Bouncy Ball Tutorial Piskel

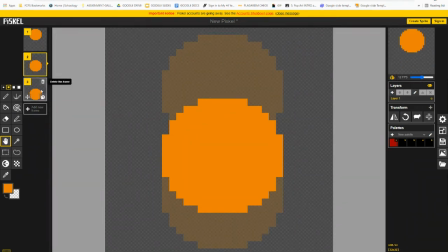4:04 So you can duplicate this last frame,
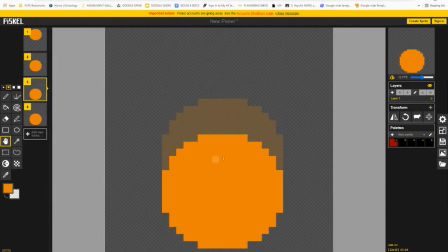4:09 and then on frame 3, let's make it a little bit more squished. So we're going to take let's take our eraser tool first and kind of squish the ball down, like maybe a little bit like that.
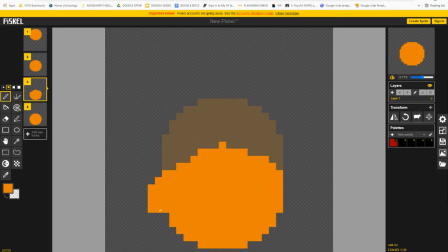4:29 And then we are going to grab our pen tool and kind of make it a little bit more squished out. And you can already see that it looks like it's bouncing, and it gives a little bit more of a squashed ball and a little bit more bounce.
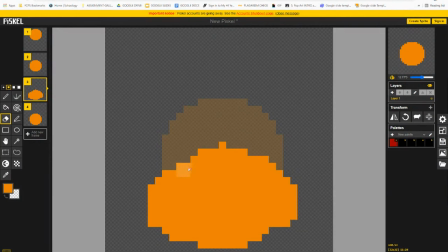4:51 So it looks pretty good, but it's still missing something. So I want to create another frame, but I want it to be stretched the other way. So when it comes back up, I want it to be kind of more vertical than horizontal.
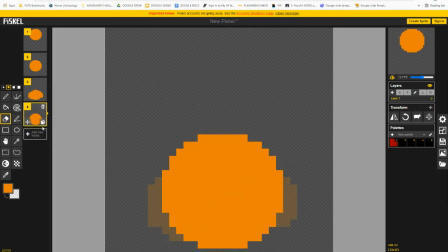5:09 So I'm going to duplicate this frame again. And I'm going to make it more horizontal this time.
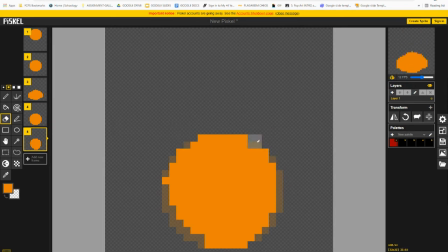I'm going to move it a little slightly up.
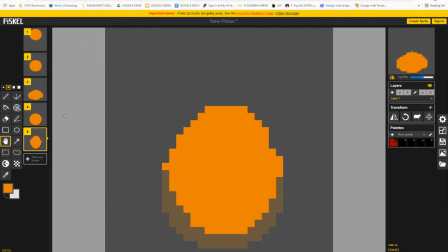5:48 So now you can see that in our animation, it's pretty nice. It actually is looking pretty good. It looks like it's a lot more like an elastic rubber ball.
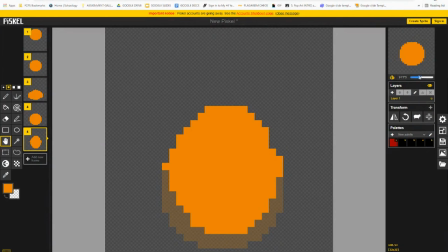6:06 And if I bring the frames per second down a little bit, you'll be able to see how it actually looks like. So here's a slow-mo version of our bouncy ball. And to save this into an animation, you want to go into Export,
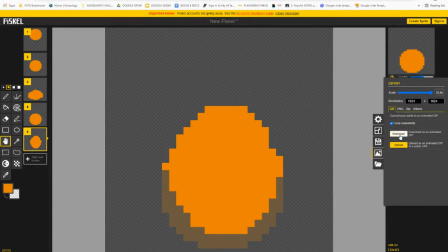6:24 GIF, loop repeatedly, and then hit the download button. Once you hit that download, it will save it.
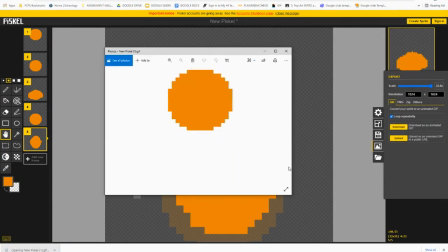6:32 You want to open this up, and there is your bouncy ball.